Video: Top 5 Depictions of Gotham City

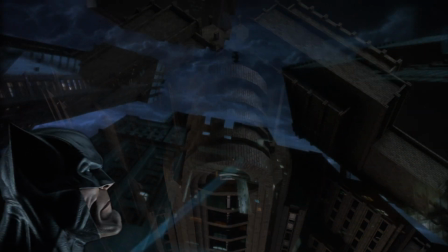[0:13] Gotham must be destroyed.
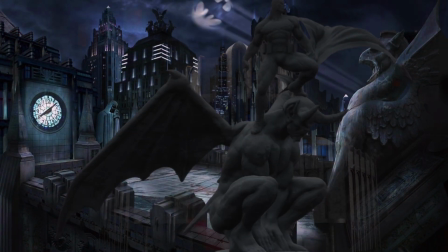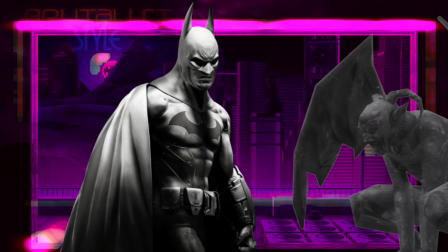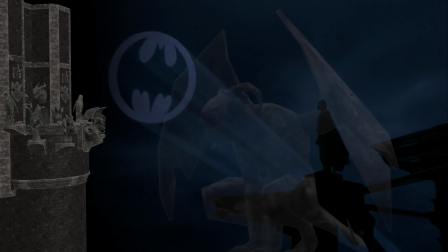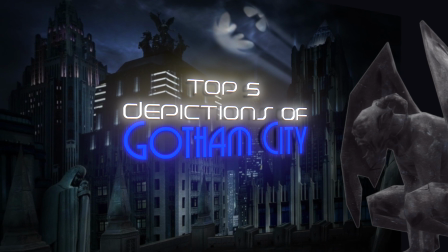[0:31] Gotham's time has come.
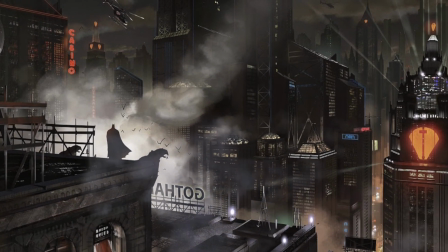[0:37]
Of all the superheroes across DC and Marvel Comics, Batman is arguably the character who is most closely defined by the city he serves.
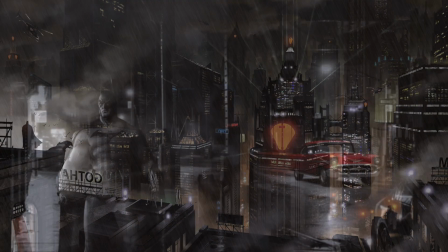[0:45]
To quote Dennis O'Neil,
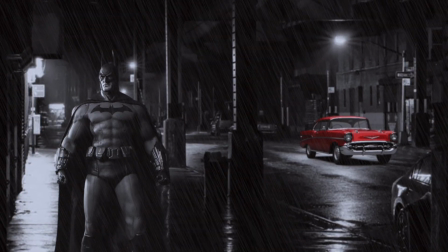[0:47]
the infamous Gotham City is Manhattan below 14th Street at 11 minutes past midnight on the coldest night in November.
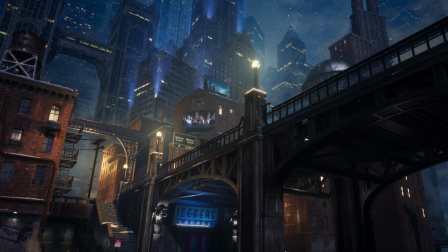[0:54]
This dystopia is so rife with crime that it devours its own inhabitants while spawning some of the most nefarious villains in Detective Comics.
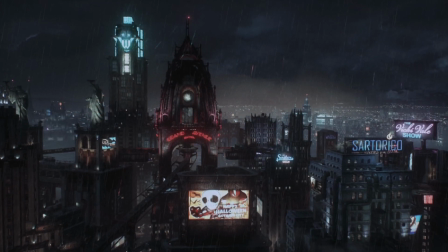[1:04]
However, which vision of Gotham has depicted this city most successfully over the years?
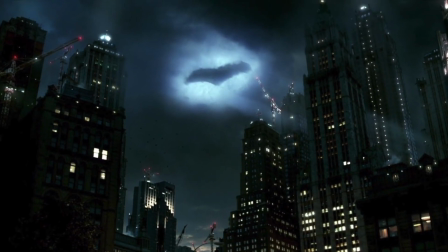[1:09]
In this video, I aim to present my personal top 5 favourite versions of Gotham.
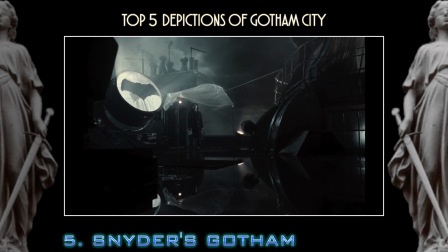[1:18]
In 2016's Dawn of Justice, Snyder would go against the original source material and present Gotham and Metropolis as neighbouring cities.
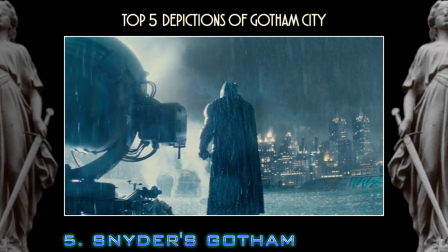[1:27]
They were only separated by a minor body of water, which allowed for the protagonists to clash upon each other's home turf.
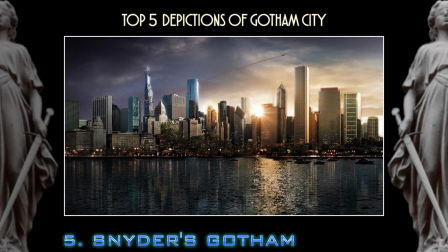[1:33]
In order to distinguish the two cities, Metropolis would be represented as cosmopolitan, whilst Gotham was portrayed as a grittier town.
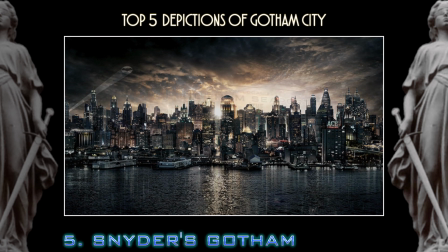[1:42]
Snyder's Gotham was depicted as having an aged beauty that was dark, damaged, and in despair.
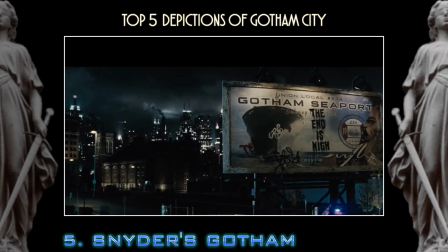[1:48]
Its colour palette lacked any futuristic blue light and was grey, gunmetal, and corroded instead.
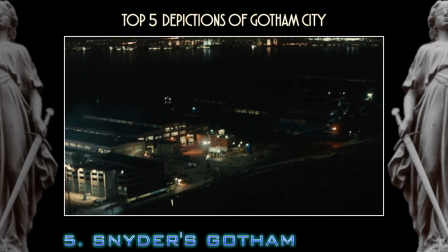[1:55]
This version of Gotham was dominated by a shipyard, warehouses, dark alleys, and the dilapidated homes of the destitute.
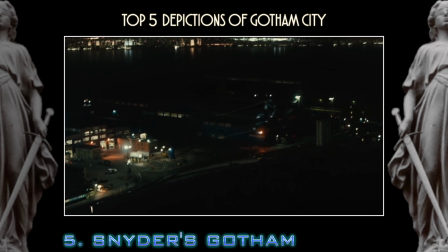[2:03]
Much like its citizens, this Gotham seemed abandoned.
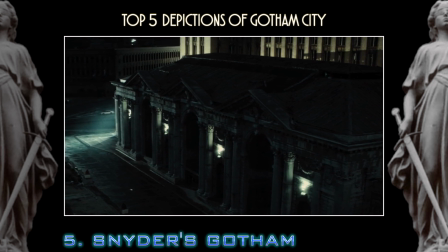[2:07]
In order to present his vision, Zack Snyder used Detroit and areas of Chicago to represent much of the city.
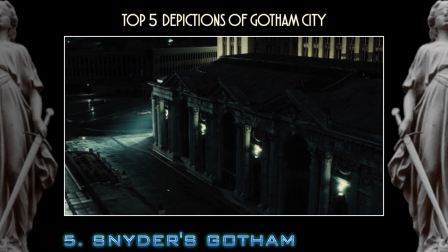[2:14]
His selection of Detroit was down to its history as a major industrial city.
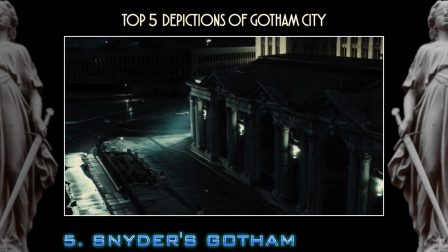[2:19]
Further to this, Detroit offered an authentic and historical old shipyard because it was part of the Great Lakes system.
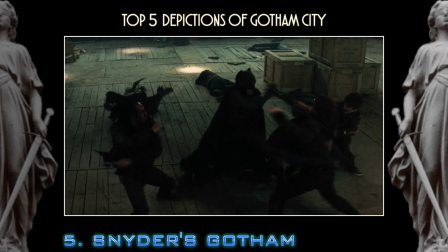[2:26]
The hostage scene in the warehouse was built on a stage, but inspired by the interiors of the Nicholson shipyard.
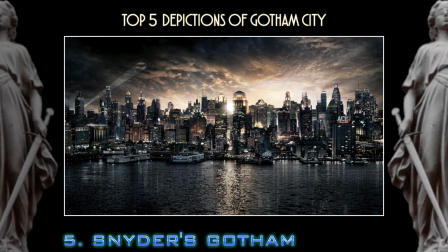[2:33]
Alternatively, Chicago was used for the scale of its buildings, but also to add an archaic look with the old Aragon Ballroom,
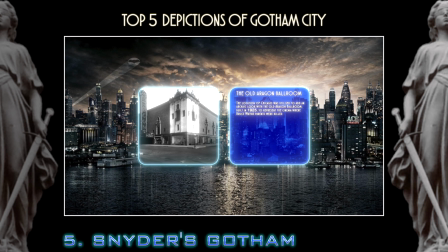[2:41]
which was built in 1925 to represent the cinema where Bruce Wayne's parents were killed.
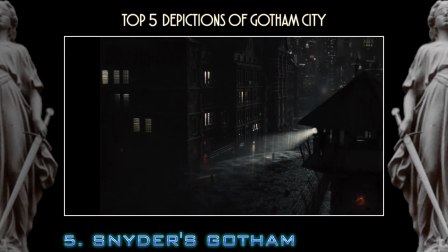[2:47]
In 2017, Snyder would go on to showcase more of this city in Justice League: Dawn of Apocalypse.
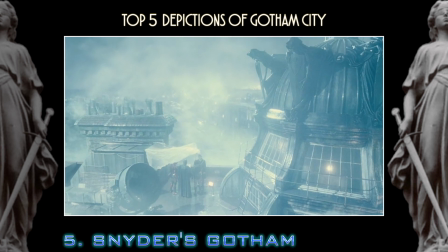[2:54]
I do very much like Snyder's depiction of Gotham, but unfortunately, we just do not see enough of it.
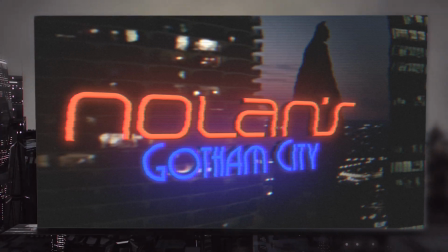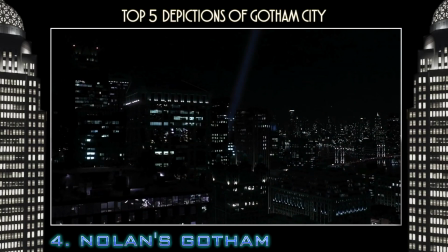[3:07]
Christopher Nolan's Gotham City would morph across the 3 films, but what remained consistent was the city's sense of verisimilitude.
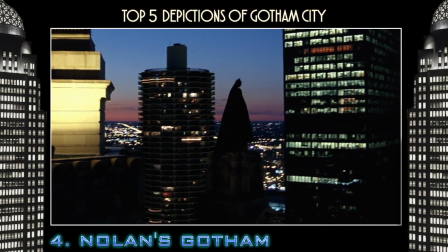[3:15]
Filmed mostly in Chicago, Nolan's use of location shooting would introduce the concept of the superhero into the real world.
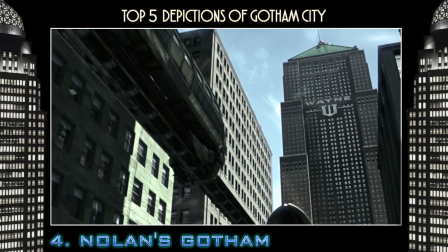[3:23]
Batman Begins is perhaps my favourite of his films, and prior to the deaths of Thomas and Martha Wayne,
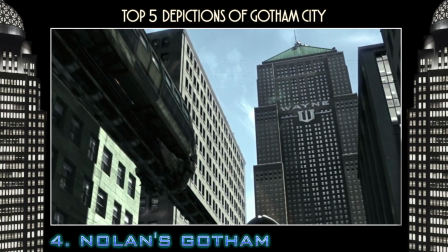[3:28]
the newly regenerated city seems to finally be prospering under the guidance of the Wayne family.
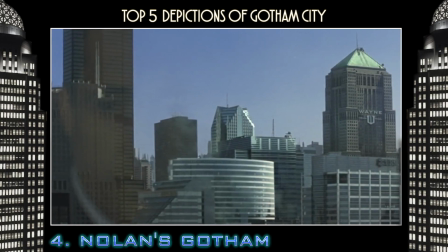[3:34]
Here, Gotham is a bright, impressive and futuristic metropolis of glass and steel,
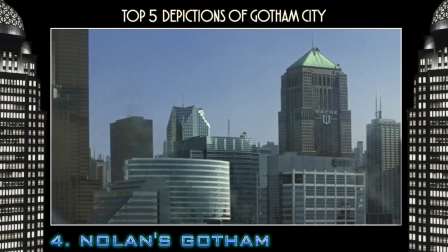[3:39]
rising to the heavens with Wayne Tower at its centre, suggesting the family's influence.
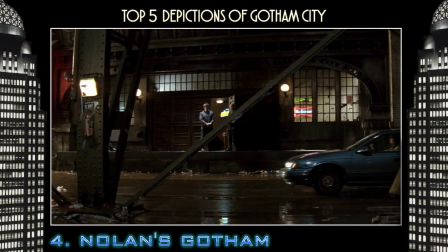[3:44]
However, Nolan's Gotham rapidly descends into urban decay after the Falcone crime family sink the city into corruption and criminality.
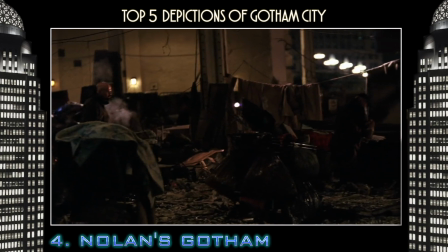[3:53]
Continuing with a sense of hyperrealism, Nolan presents audiences with a city that reminds the viewers of the Great Depression.
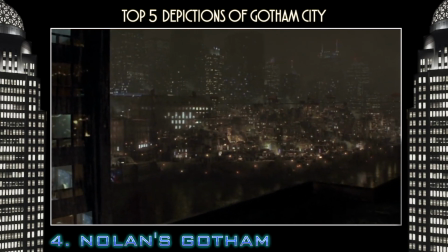[4:00]
The once brightly lit setting is now replaced with the dark,
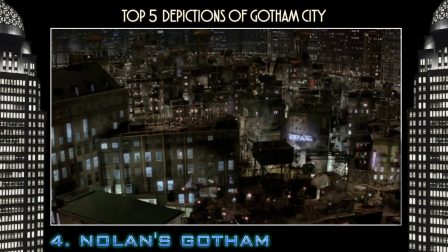[4:04]
smoggy slums that seem to visually represent the city's rot through its brown and yellow colour palette.
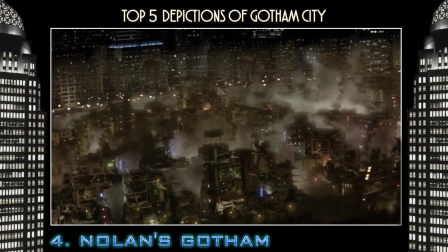[4:10]
Although the skyscrapers present us with an electric urban sprawl, beneath them in the harbours,
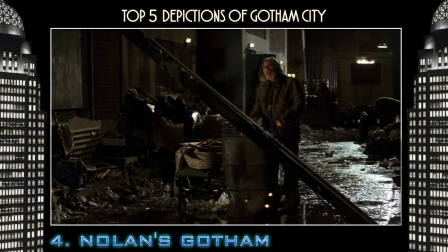[4:15]
dark alleys and slums, they seem to hide Gotham's secrets and true self.
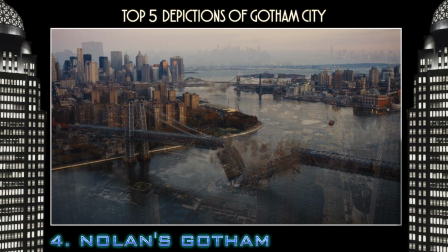[4:21]
In the context of post-9/11 fears, Nolan's Gotham may have suggested that the real world was terrifying enough.
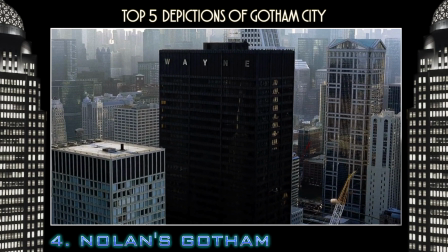[4:28]
As a result, it could represent any modern city that could be devastated by a terrorist attack.
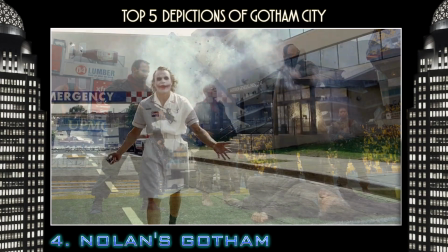[4:34]
Villains like Ra's al Ghul, the Joker and Bane all attack the city itself across the 3 films,
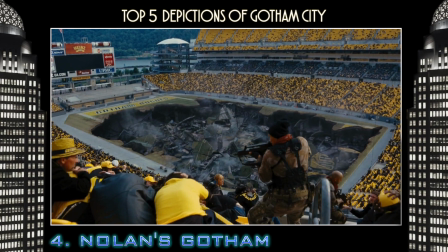[4:40]
representing the fears of a contemporary society.
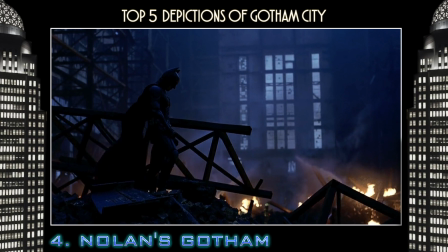[4:44]
Ultimately, the films may have suggested that in a world where we constantly live in fear of a possible terrorist attack, Batman is the hero we need.
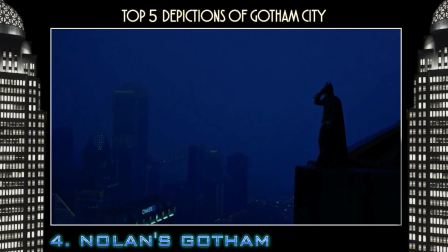[4:53]
To conclude, Nolan gave a sense of realism to a fantastic character by placing the Dark Knight against a realistic backdrop.
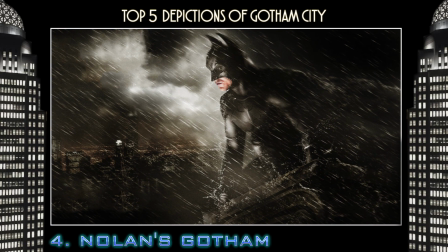[5:00]
If Batman were indeed real, Nolan's Gotham is where he would belong.
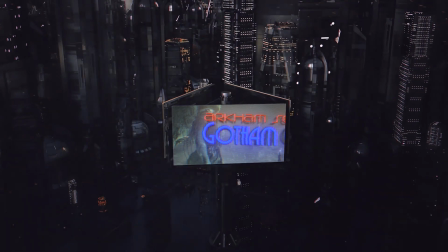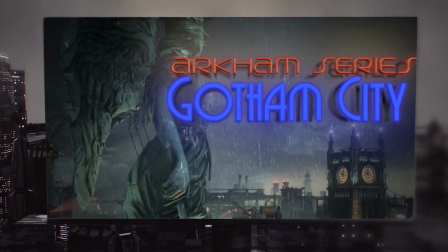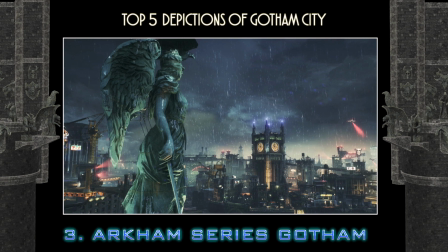[5:19]
The Arkham video games, including Asylum, City, Origins and Night, are amongst the greatest Batman games of all time.
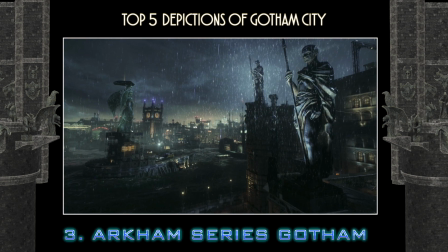[5:27]
Part of what made this franchise so successful was its awesome depiction of Gotham City.
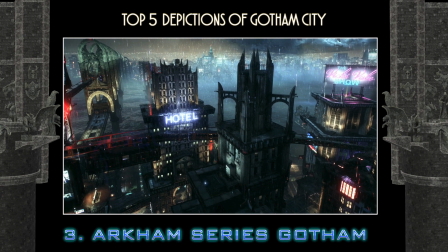[5:32]
This series created a Gotham with foreboding architecture that housed a myriad of shadows and secrets.
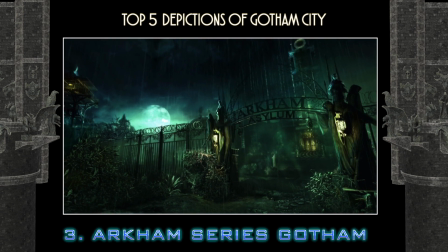[5:38]
Perpetually set at night, Gotham in these games seemed to breed insanity.
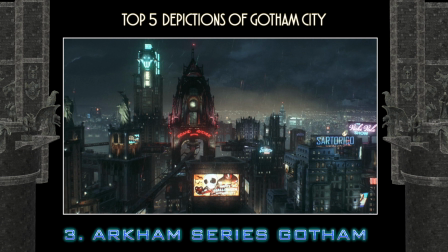[5:43]
The Arkham series possessed an eclectic mix of modern and archaic architecture as new buildings were built upon older structures.
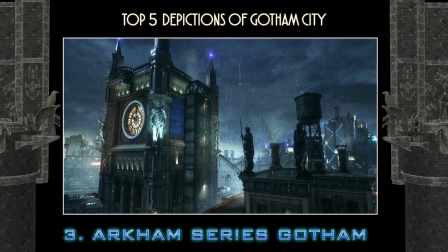[5:50]
The city borrowed from Gothic architecture, Art Deco and brutalist designs, as well as contemporary glass and steel skyscrapers.
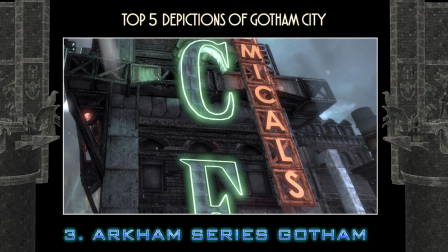[5:59]
This city was modernised further with the neon lights that were scattered across the skyline, adding a Blade Runner feel to Gotham.
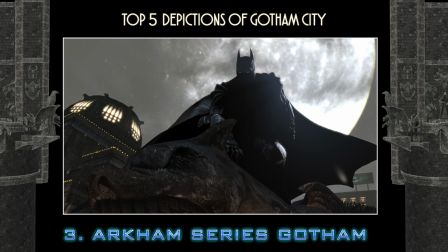[6:07]
Batman would blend seamlessly into the city's Gothic design,
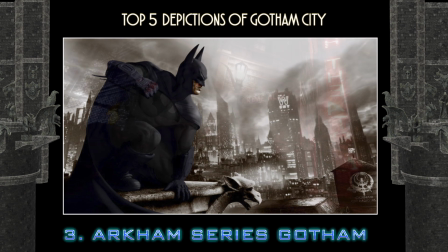[6:10]
hiding in plain sight amongst the many gargoyles that looked down onto the alleys that were cloaked in darkness and shadow, hiding Gotham's criminals.
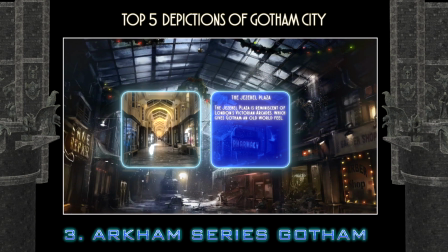[6:19]
Reminiscent of London's Victorian arcades, the Jezebel Plaza captures Gotham's old world feel in this decrepit shopping centre.
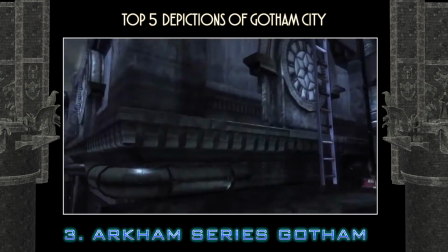[6:27]
The setting and backdrops of this series are so breathtaking that you do at times pause from the game just to take it all in.
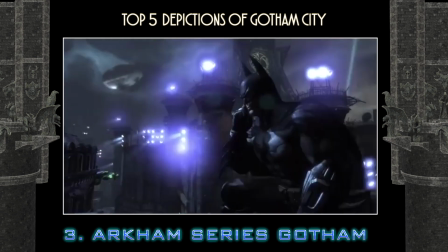[6:34]
On other occasions, players would take a break from the missions just to explore the magnificent and vast open world.
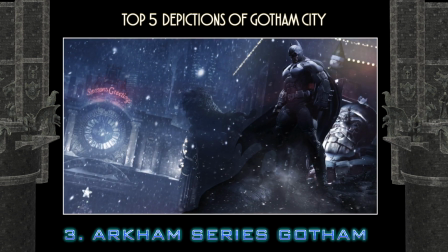[6:41]
I feel that this version of Gotham is a confluence of the best aspects of previous versions of the city. For that reason, it remains as one of my all-time favourite portrayals of the fictional city.
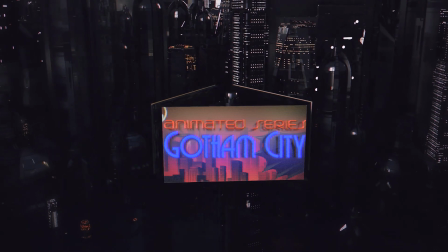[6:54]
Our next representation of Gotham City was so successful in its depiction that it not only created an iconic version of the location,
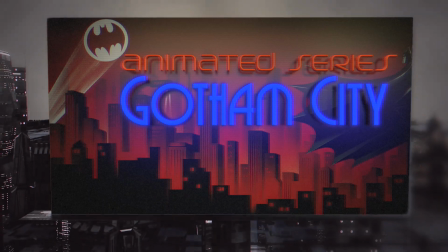[7:00]
but also began a unique visual style.
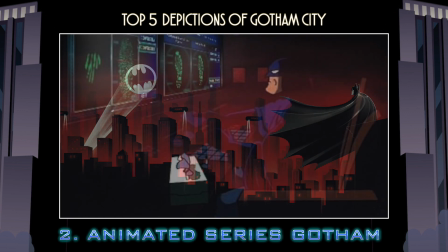[7:04]
Batman the Animated Series presented audiences with a world where modern and futuristic technology such as the Batcomputer, lasers,
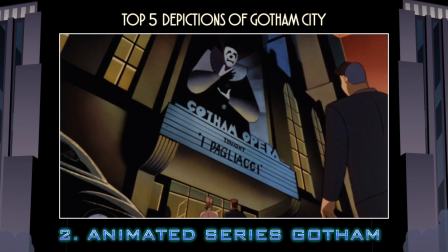[7:12]
sputtering neon lights and the Batwing coexisted with historic artifacts such as vintage cars, Tommy guns and Zeppelins.
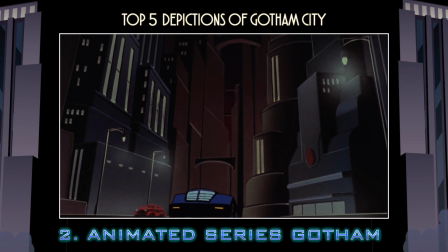[7:20]
Due to this, the series adopted a timeless old world feel that would appeal to all audiences.
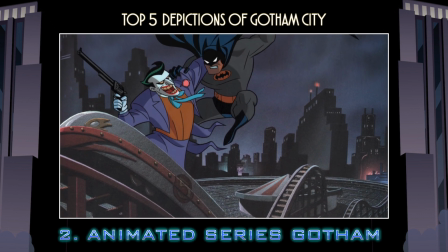[7:27]
Paul Dini explained that his version of Gotham was set in a time where the 1939 World's Fair continued for another 60 years.
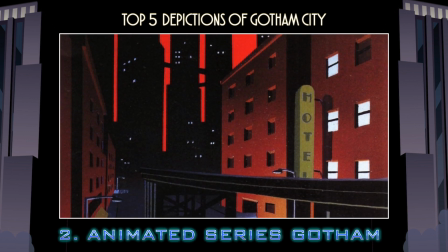[7:34]
As a result, this Gotham presented an Art Deco style in the 90s where you had buildings and cars
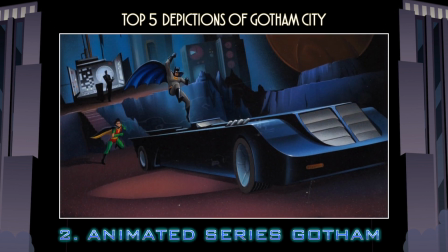[7:40]
anachronistically juxtaposed with computers and televisions with black and white screens.
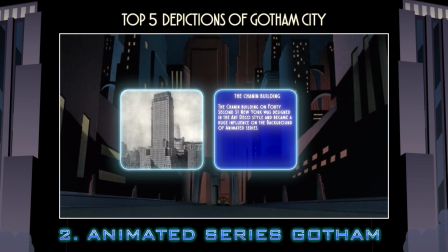[7:45]
The Channing building on 42nd Street, New York was a huge influence on the background of the show,
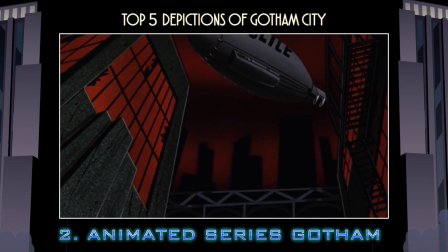[7:51]
and Bruce Timm added a further film noir style to the series with the angular and stylized design.
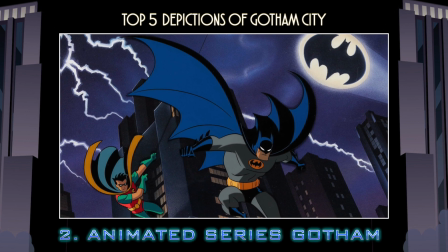[7:57]
Ted Blackman would enhance the visual style by placing the action in static
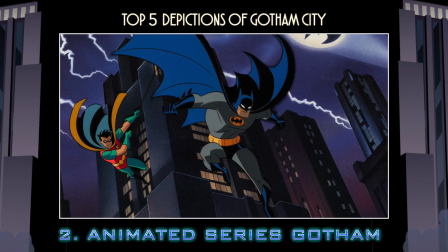[8:01]
sets that had high contrast and silhouetted foreground elements which framed the screen.
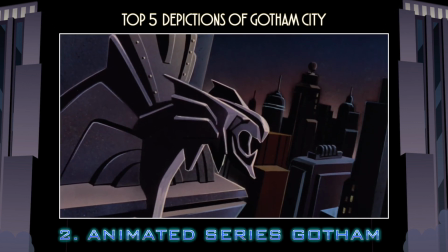[8:06]
His canted angles created a sense of foreboding where the cityscape threatened to swallow its inhabitants,
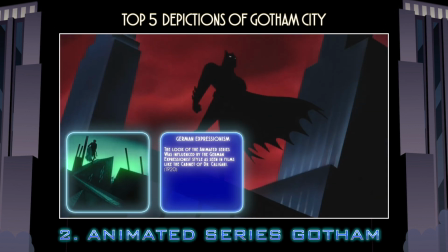[8:12]
which was reminiscent of the German expressionist style in films like The Cabinet of Dr. Caligari.
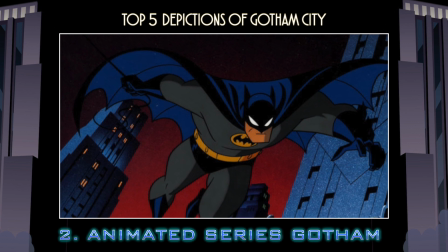[8:18]
Eric Radomski added an extra element of darkness to the designs by painting his backgrounds black and using lighter highlights for the foreground.